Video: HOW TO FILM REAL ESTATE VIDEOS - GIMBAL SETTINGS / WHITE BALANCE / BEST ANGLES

Hey guys, Rachel from Right Visuals here, and today I'm going to take you behind the scenes on a real estate shoot. I'm often asked how I actually film it, so I'm bringing along my GoPro and I'm going to shoot a point of view style. I'm going to put a commentary over the top saying what I'm doing and explaining why I'm doing it.
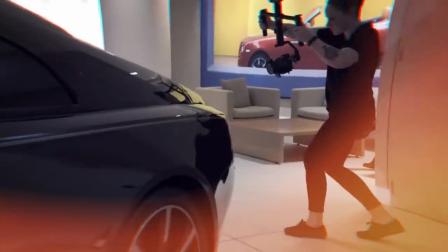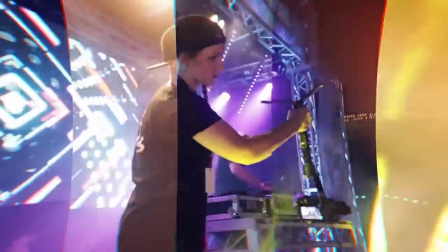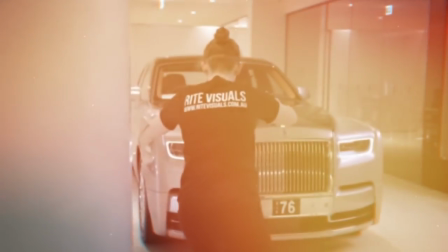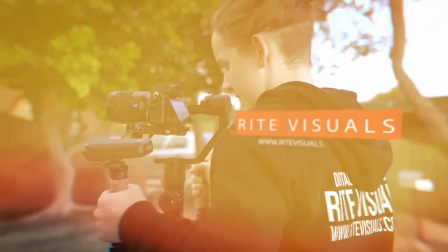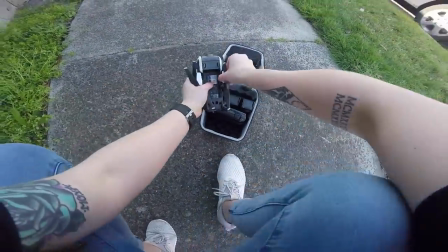I like to arrive 30 minutes earlier than planned with the real estate agent so I can grab some drone clips of the house.
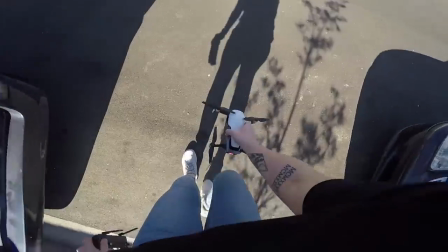So as you can see here, I'm using the Mavic Air. I like to get a minimum of 3 different drone movements.
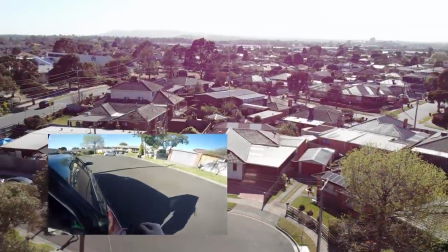Today was really windy though and the property was surrounded by power lines, so I was very limited in the shots that I could get.
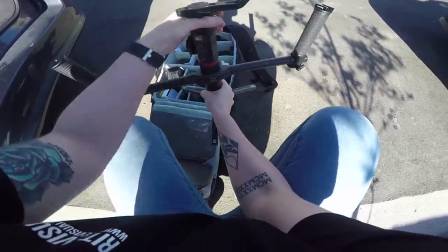Now it's time to get the establishing shots of the property. The gimbal I'm using is the Zion Crane 2.
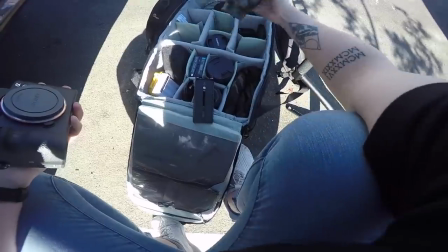The camera I'm using today is the Sony A7S II and the Zeiss 16-35 lens.
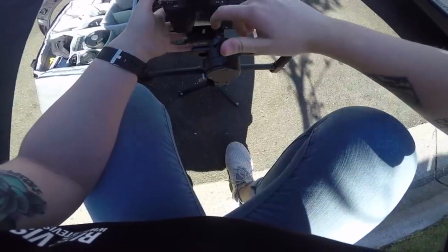I'm shooting everything at 50 frames today because I like to slow my footage down.
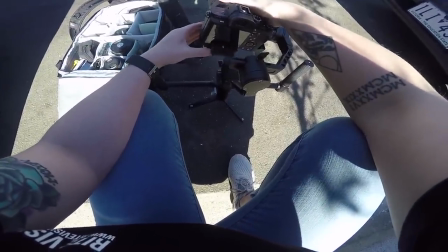Not only because I prefer the look of slow-mo footage, but because it gives me more footage to play with.
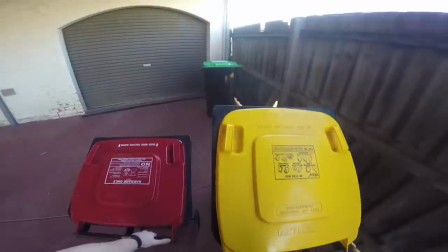Whenever you're taking the establishing shots of the property, make sure there's nothing out the front of the house, like bins or shoes.
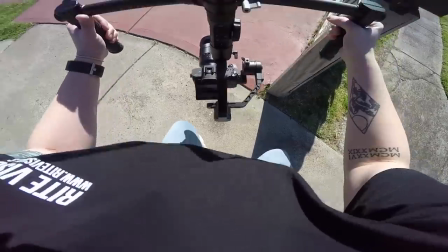Just tidy up the area to make it look cleaner. The sunlight was pretty harsh today, so I improvised with the shots I captured out the front.
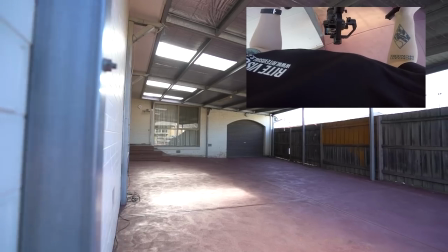I started off with a wide shot showing off the front facade, and then I moved closer to the undercover area and got another shot.
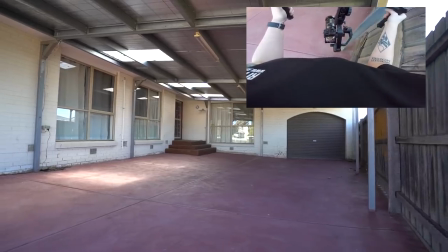The reason I did this is because in the original shot, the undercover area is a lot darker than I would have liked because of how harsh the sunlight was elsewhere.
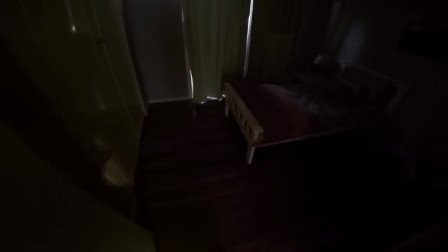Once the agent rocks up, I head inside and I make sure all of the lights are turned on and the curtains are open to make sure the rooms are as bright as possible.
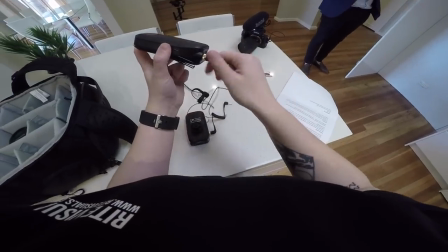I mic up the real estate agent with the Rode FilmMaker kit so he can do his piece to camera.
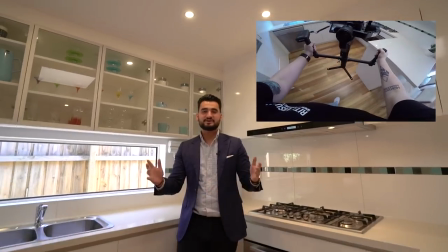In this shot, I'm using follow mode on my gimbal.
Presentation, potential, and location.
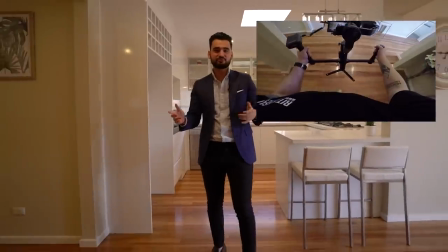3 attributes people look for when buying new property. 1, Henty Court has all of that and more.
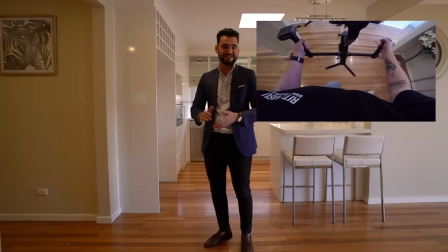Set in one of my favourite pockets in Keysborough, this one is extremely special.
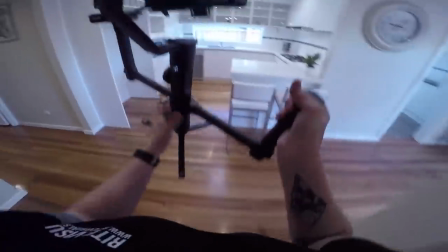Let me take you through.
Whenever I have someone reading from a script, I make sure that they put the piece of paper out in front of them.
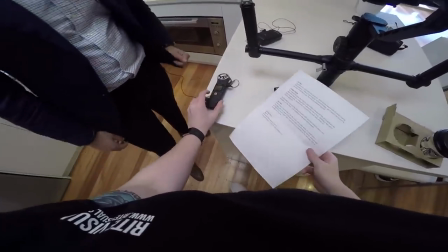This helps keep their head straight so their voice sounds normal. If they're looking down at a piece of paper, they will be talking directly into the mic and it may be too loud or it might get a little bit muffled.
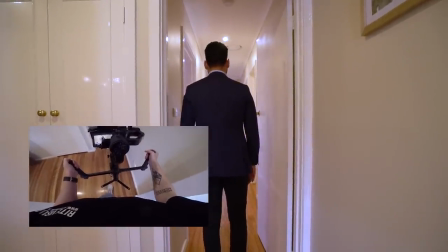After this, I capture all of the clips with the real estate agent walking through the house. These shots all depend on the property.
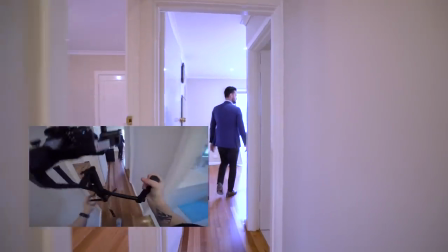If the house has an ugly kitchen, I won't film a kitchen shot. If they have a really nice backyard, I'll make emphasis on that and get a few different backyard shots.
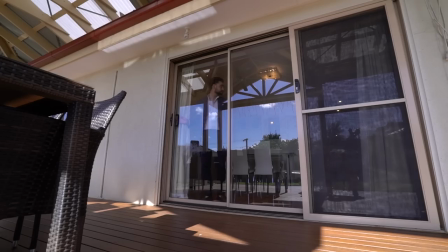This is where you've just got to play to the strengths of the house. And don't be afraid to move furniture out of the way if you need to get a shot.
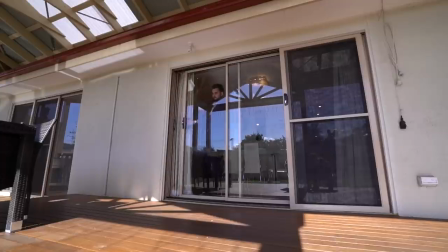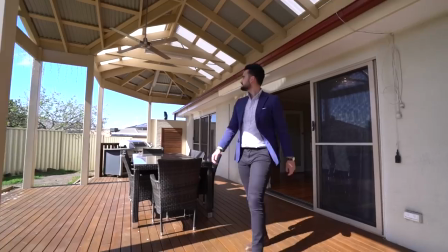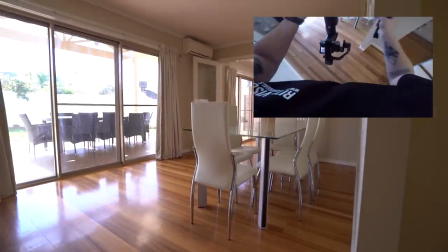Majority of the shots I film will be in lock mode on the gimbal. This will help me slide left or right, or forward or backwards.
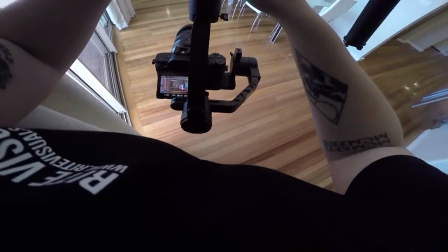So I make sure I capture 2 to 3 different angles in each room if possible. Now because the A7S II is really bad at autofocus, I've worked out this little cheat,
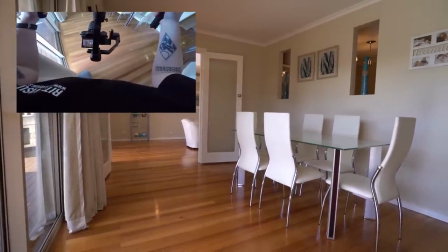and it's where I set my autofocus settings to wide, I hold down the shutter until it focuses on the area I want to be focused,
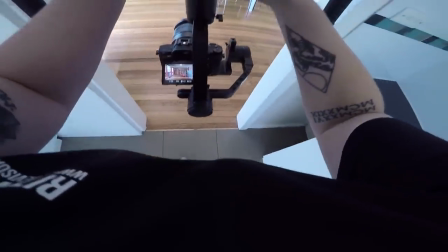and then I switch over to manual focus so the camera doesn't hunt when I'm moving. I redo this every time I move into a new room.
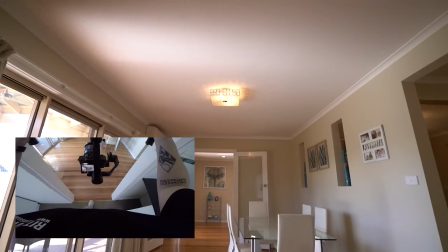It's really easy and it's the fastest way I've been able to maintain focus throughout a video.
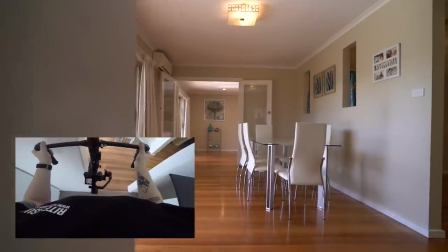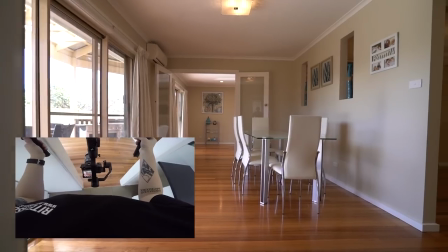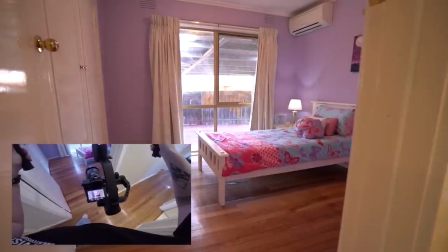Obviously in bedrooms, sometimes you can't capture any more than one different angle. So that is where you would capture different movements.
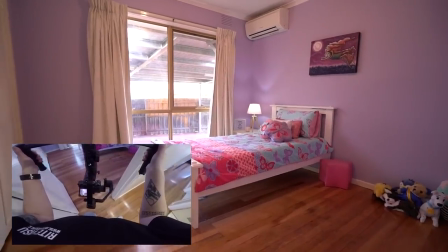For example, sliding in from the left, sliding in from the right, slowly moving forward,
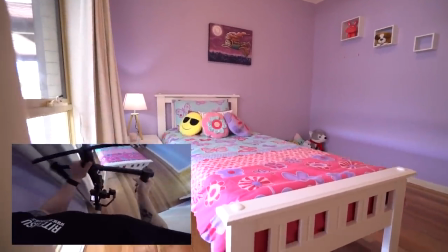slowly moving around a corner to reveal the room, panning down from the ceiling, or panning up from the ground.